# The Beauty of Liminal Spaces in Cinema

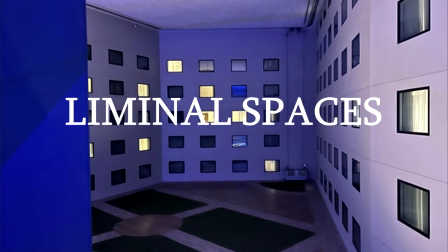5s
Liminal spaces. A phenomena that can only be described as strangely familiar but uncomfortable.
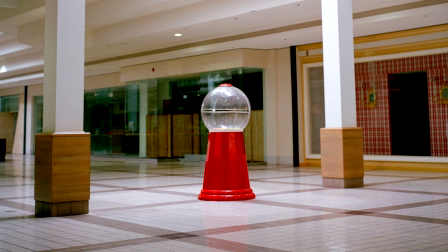12s
Places that make you feel somber but also nostalgic for a different time.
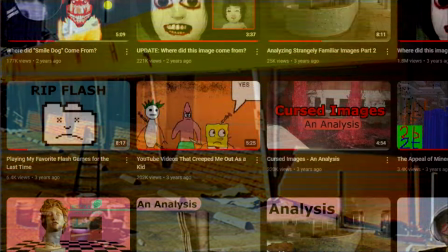16s
As a topic, the idea of liminal spaces has been covered extensively on this channel, and it's something that has become just a part of my everyday life.
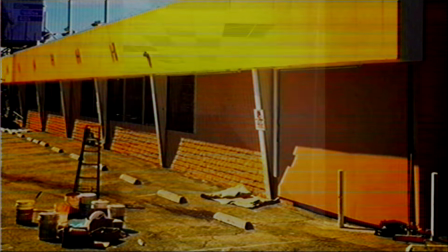24s
Whenever I'm in a new and unfamiliar place, I like to find liminal spaces and document them as I go.
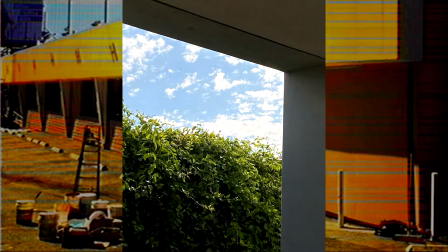30s
Just little things that look odd or out of place are just so interesting to me.
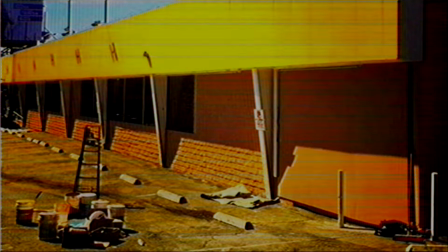35s
I feel like one of the biggest inspirations for Liminal Spaces as an art movement is the world of cinema.
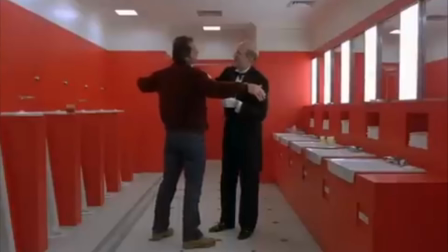41s
The first ever Liminal Spaces were made for movies. The idea of how the furniture and characters are arranged in a scene, also known as mise-en-scene,
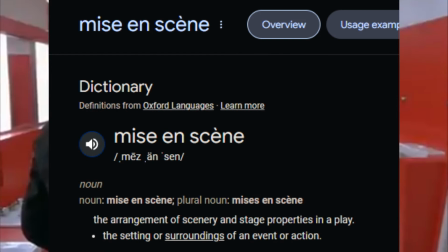49s
is incredibly important to a scene's meaning and overall style.
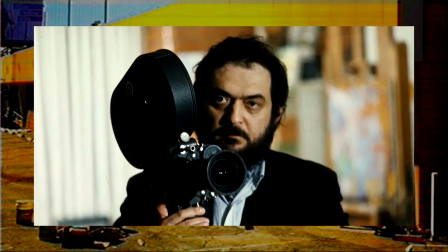54s
Certain cinematographers and directors are responsible for incredibly iconic scenes and sets that most
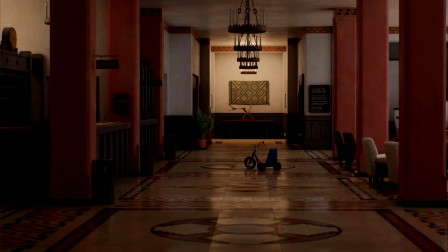60s
of the time purposely give off that sort of nostalgia creepy feeling that I get when looking at liminal spaces.
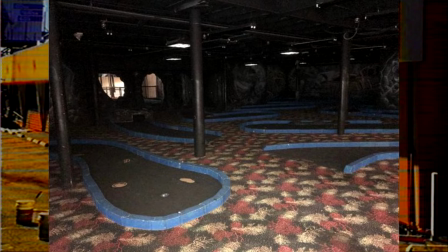67s
I've decided to compile some iconic films and scenes that give off that feeling.
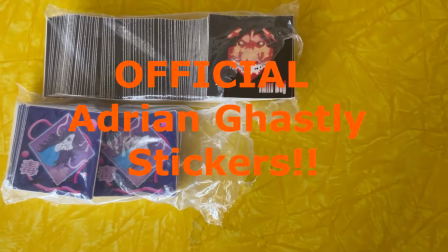72s
Before I start this video, I am super excited to announce that there's official Adrian Gasly stickers at adriangasly.etsy.com.
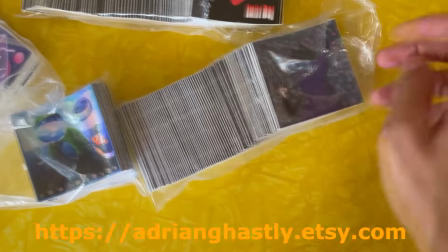80s
I have put four designs together so far with lots more on the way.
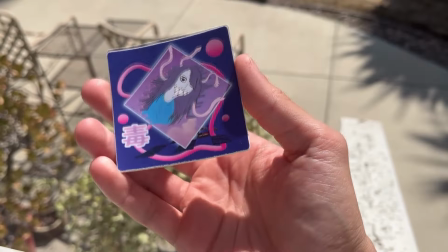83s
We've got this classic Gasly logo, smile dog, this vaporwave design, and a holographic Frutiger Aero design.
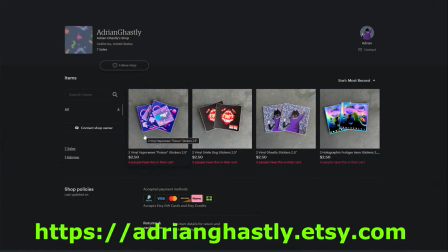91s
This is something I've been really excited to start doing for a long time, and I have loads more ideas in the works.
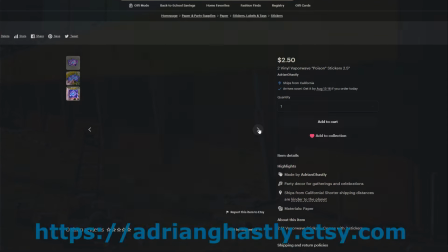96s
So if this is your kind of thing, make sure to check it out. Okay, back to the video.
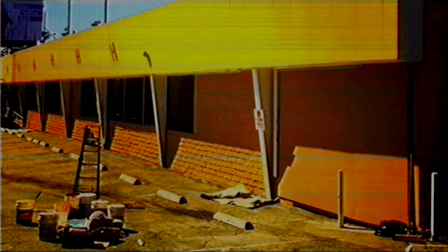102s
Let's start off with one of the most classic liminal space films to ever exist, The Shining.
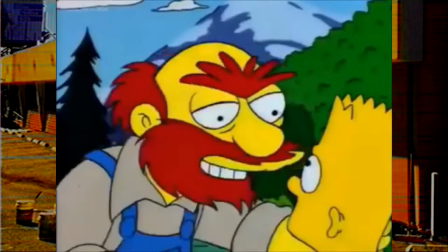107s You've got the shinin! You mean Shining. Shh! You wanna get sued?
The Shining is a masterpiece for hundreds of reasons.
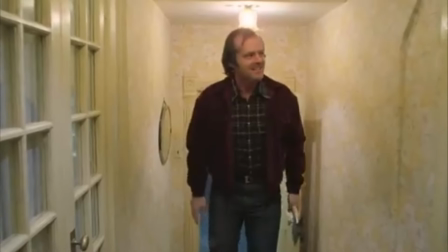114s
The eerie sound design, the horrifying visuals, and of course, the empty spaces.
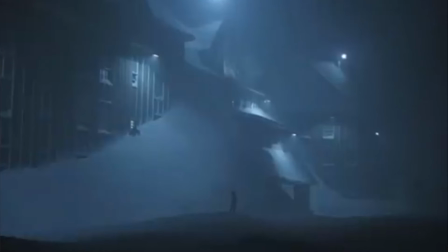119s
This film is about a family of three taking care and living in the Overlook Hotel.
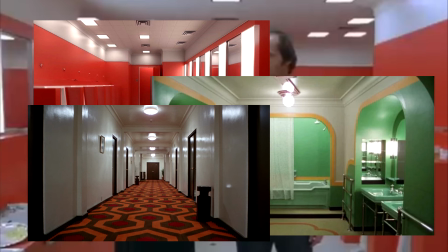124s
These wide open spaces as well as the narrow hallways give off such an uncomfortable feeling that feels very liminal.
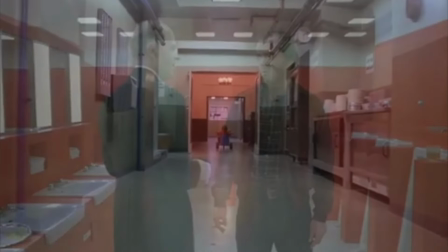132s
The most iconic liminal scene has to be Danny riding around the hotel hallways in his big wheel.
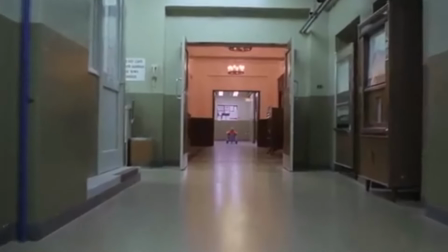138s
With the perspective of a child, this perfectly encapsulates that odd feeling that liminal spaces give off.
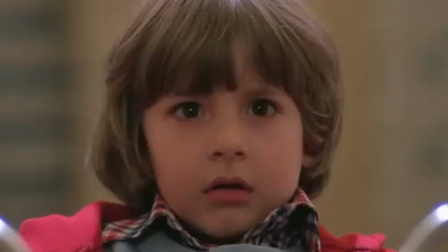144s
This, of course, was all intentional.
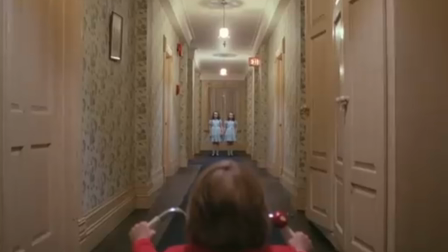146s
Seeing these empty spaces, especially ones like this with no exits except for at the very end of the corridor,
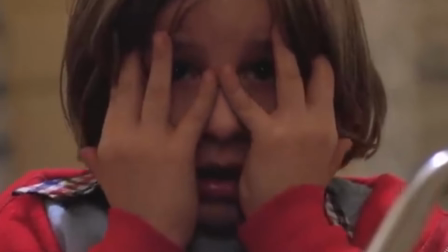153s
is so important for giving off that uneasy, claustrophobic feeling.
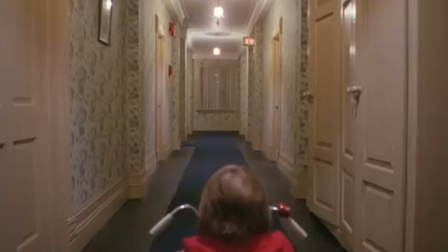158s
The film is kind of about being alone in big empty spaces and the fear of your mind playing tricks on you.
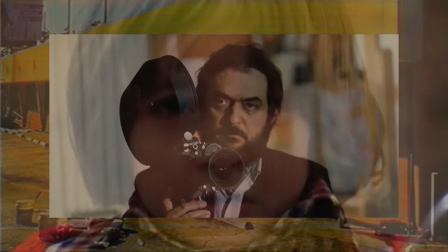164s
Stanley Kubrick was a master at making these types of scenes.
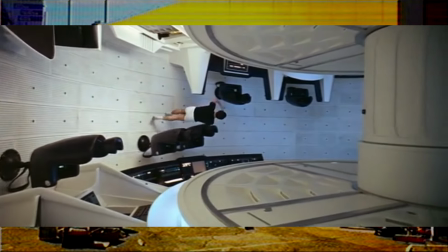167s
The wide open spaces from 2001 A Space Odyssey and the attention to detail of A Clockwork Orange give off very similar feelings.
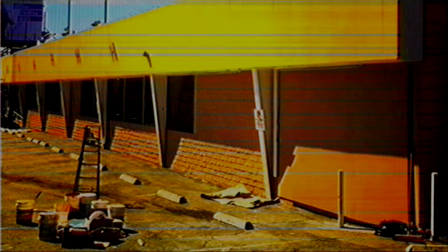176s
A much less creepy but equally liminal film would be the 1992 film Toys.
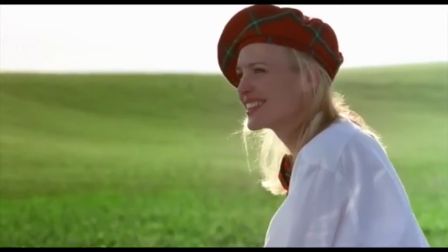182s
I first heard about this movie from a TikTok that was showing off movies with weird visuals, and I instantly fell in love with the aesthetic.
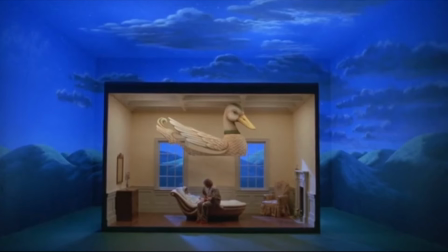189s
The whole movie is a dreamcore paradise.
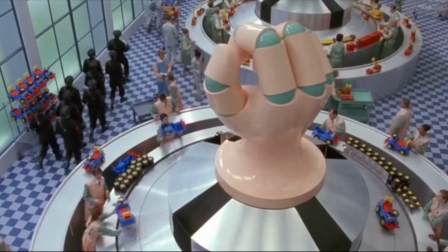193s
The film is about a lieutenant general who inherits a toy factory and is using it to basically make weapons, which the movie keeps referring to as war toys.
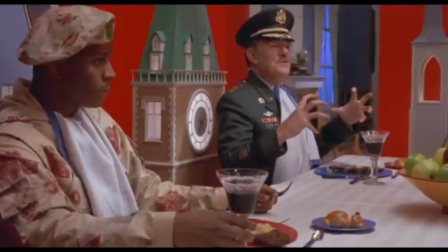202s
and it's up to Robin Williams to stop him, but the movie mostly revolves around Williams' silly antics and a love subplot.
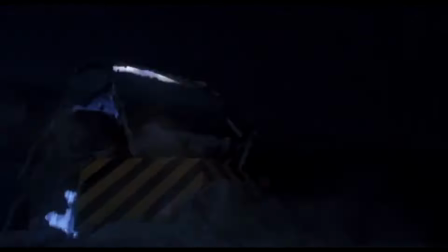210s
It's a weird movie that's cheesy and at times a little confusing, but overall really beautiful and still enjoyable.
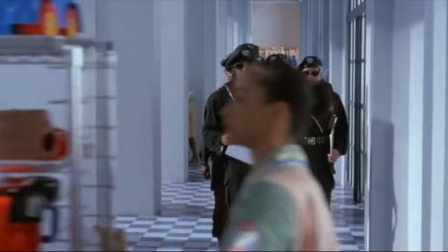218s
Toys has this incredible style that's so colorful and full of intrigue.
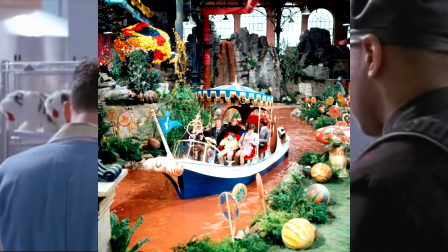222s
It seems to take lots of inspiration from Willy Wonka and The Chocolate but overall more mechanical and less magical.
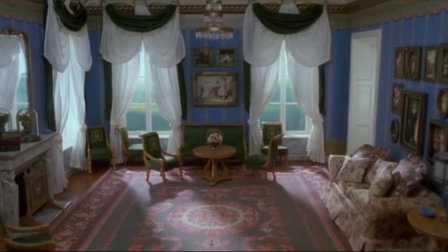230s
The juxtaposition of these styles makes for one of the most interesting looking movies I have ever seen.
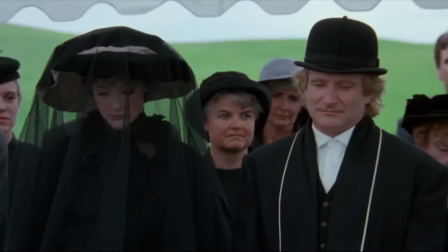236s
The film is full of scenes that are surreal and dreamlike, and such a fascination to look at.
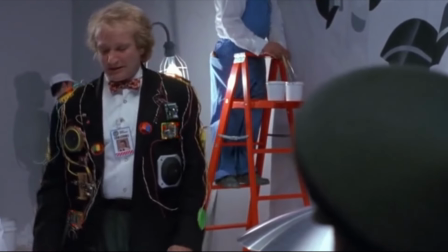242s
I looked around to see if there was any sort of behind-the-scenes footage of these sets,
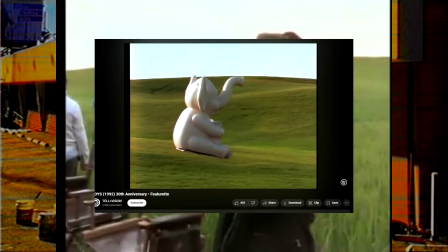247s
but all I could find was this eight-minute commercial for a behind-the-scenes documentary that doesn't exist.